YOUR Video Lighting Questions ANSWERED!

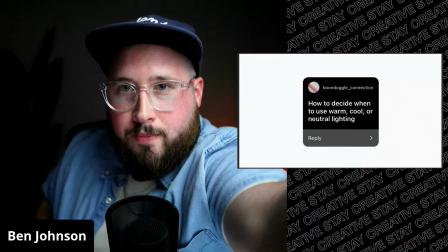But I'm going to change my white balance on my camera. I'm going to make this look really cold.
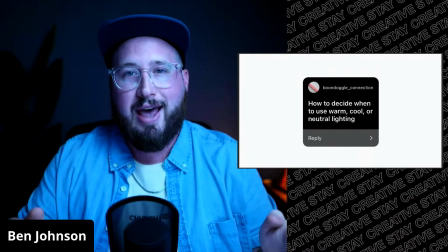Now I look really blue. What did I do? Well, I was at 5,600 Kelvin, and my light is at 5,600 Kelvin.
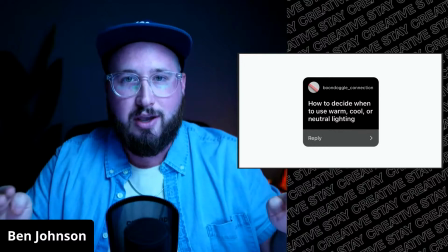And when those are in unison, everything looks normal. Let me change it back to that.
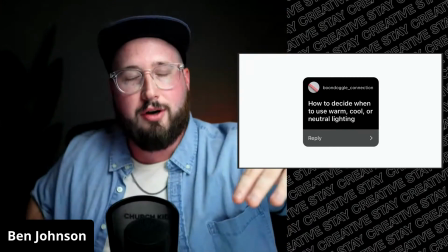Yeah, this is 5,600 Kelvin. My light's at 5,600 Kelvin. Kelvin's a fancy word. It's just the measurement. It's just a term, attached to these numbers. These numbers are intimidating or whatever, but just know a couple things. 5,600 Kelvin is going to be more bluish. 3,200 Kelvin will be more warmish. And you can adjust your camera to match it.
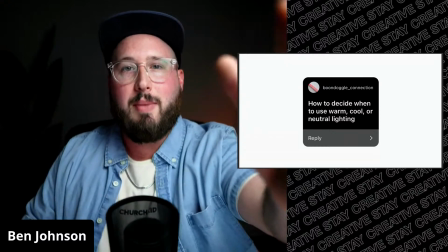So again, my light's at 5,600. My camera's at 5,600. It's balanced.
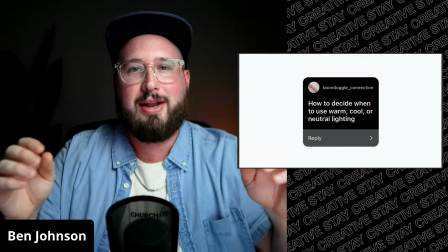The whites line up.
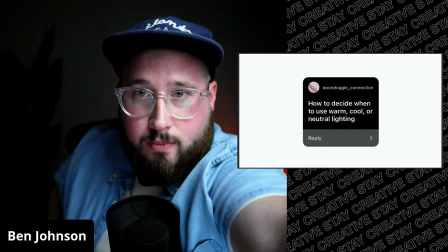Now, when I change my camera to 32, I look blue.
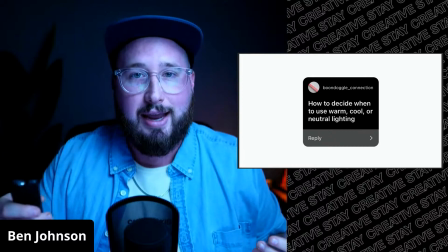But if I change my key light to match that with 32,
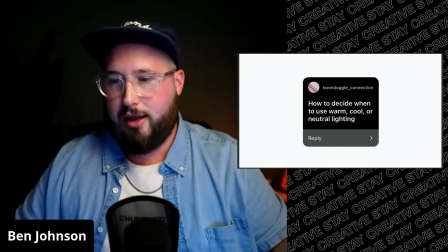it looks normal. It looks, fairly good, fairly normal.
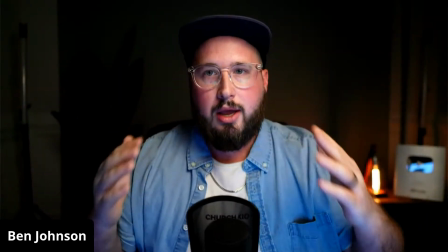Let me go full screen for you guys. Looks fairly normal. And the reason this is because it's matched up, right?
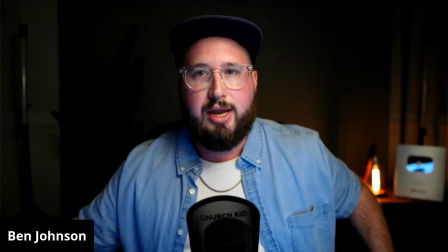So now what happens if I bring in my background lights? Oh, wow.
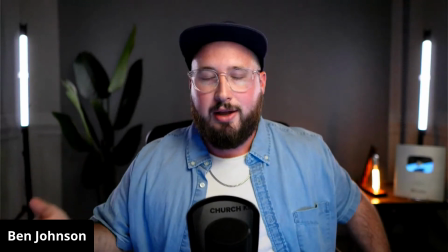Okay. My background lights look white now.
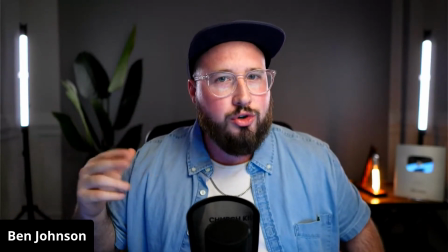Before they looked kind of orangey and warm and cozy.
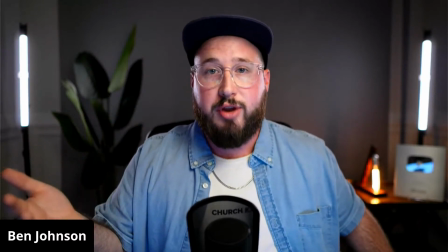Now they look more, clean, modern, a little sterile, maybe just a pure white because they're at 3200.
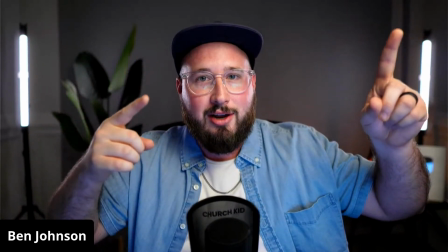This light's at 3200 and my camera's at 3200.
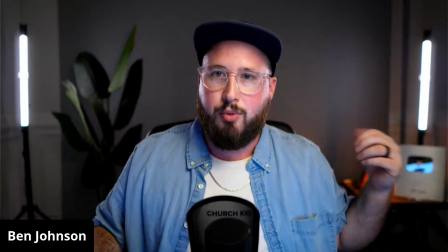All of those lights are white except for my light bulb. That I'm not changing that. That's just where it is.
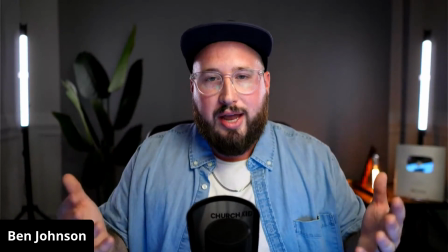So, all that to say, we can completely change this.
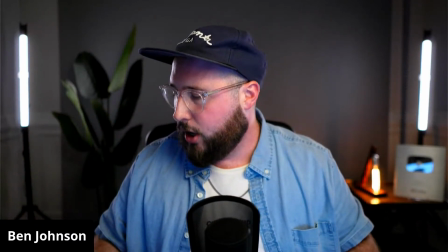So what happens if I want to get, more of a blue color out of my backgrounds, right?
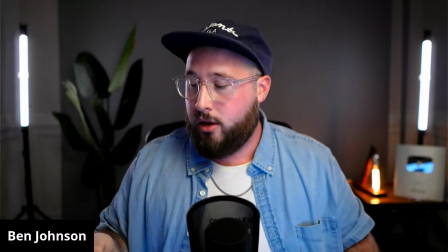Well, what if I changed my lights from that 3200 color and I make them 56?
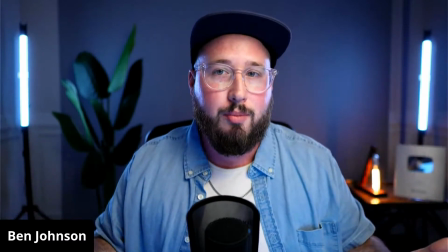Okay, cool. Now I have a blue background because my camera is at 32.
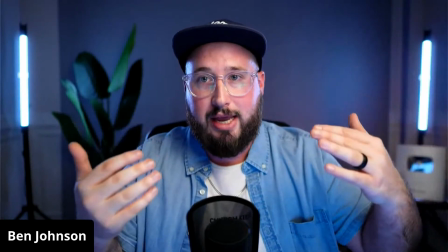My light is at 32. That's on me. So my skin tones are more 32.
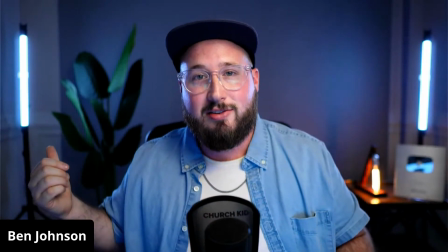But the background lights are 56 and the camera's interpreting that to be more bluish.
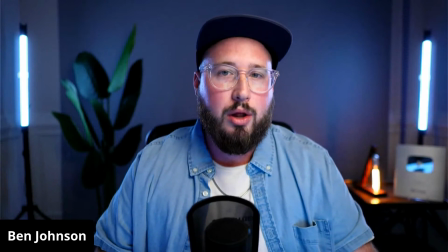So there's a lot of control. It's not that one's right or wrong. It's just you get to decide, right?
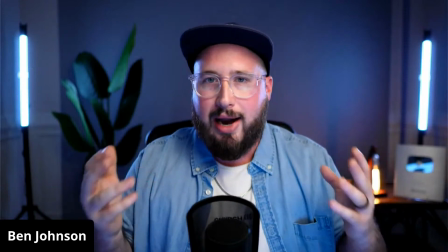So when you're trying to figure out how to do it, you just get to make those decisions.
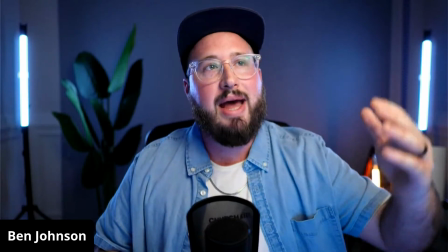I would say the most important thing is to try to match up whatever value your key light is,
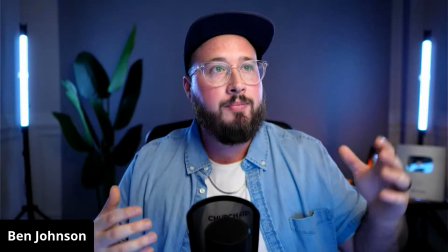which is the light lighting yourself or lighting your subject, that your camera is matching that so you get natural skin tones.
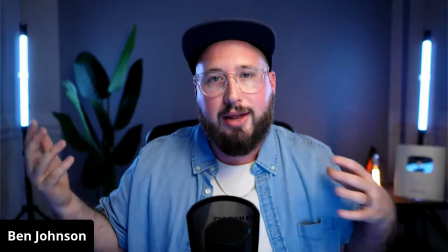And then the background lighting and other lights in your shot, you can kind of mess around with and change.
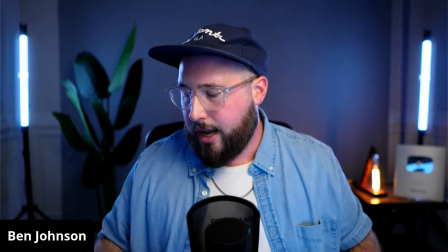So again, I'm going to get this set up back to how I had it, which I'll start by changing the background lights.
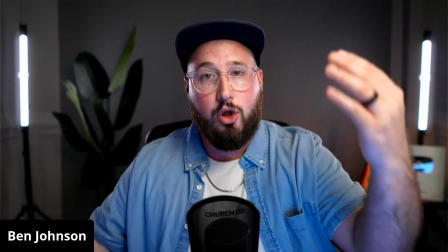So let's make that 32. Again, it's going to look white right now because my camera's at 32.
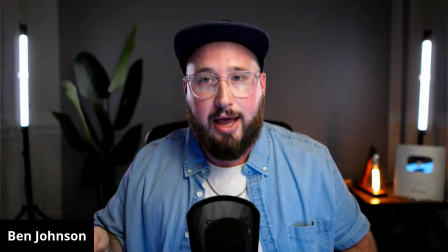And I'm going to make my key light 56.
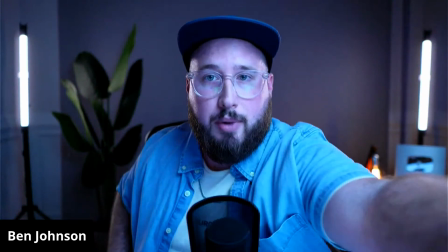So now I look really blue. But all I have to do is change my camera settings.
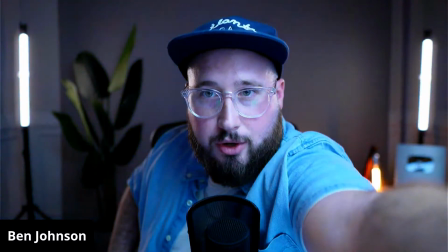So I'm going to do that right now.
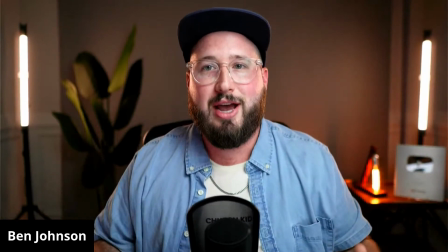And boom, there we go. So now it's that back to that warm, kind of cozy shot.
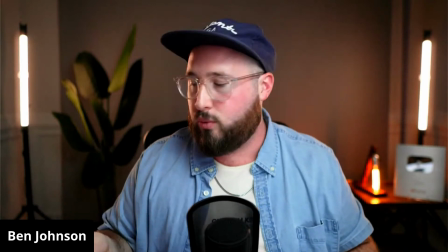And again, if I wanted to change these lights, right, I can make them 56 to match.
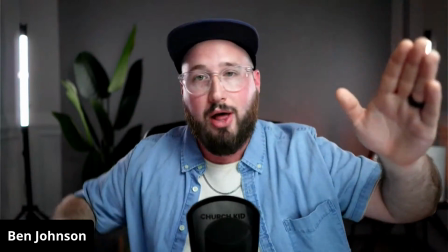Now everything's on 56. My camera, my key light, and my background light. And everything's white.
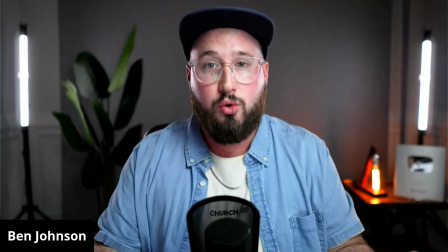And this looks pretty cool. Like it looks really good.
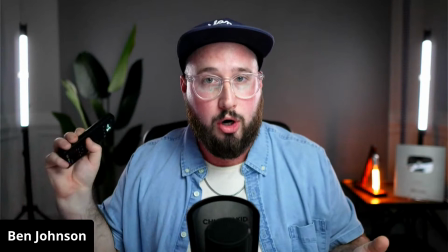I just wanted to intentionally choose to make the shot look a little warmer, to be a little more inviting, a little more homey, a little cozy, whatever.
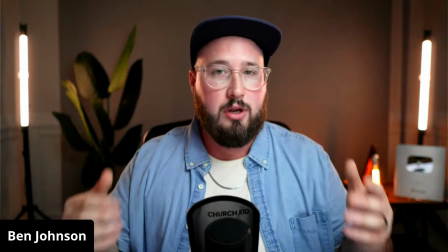It's just an intentional choice that I made.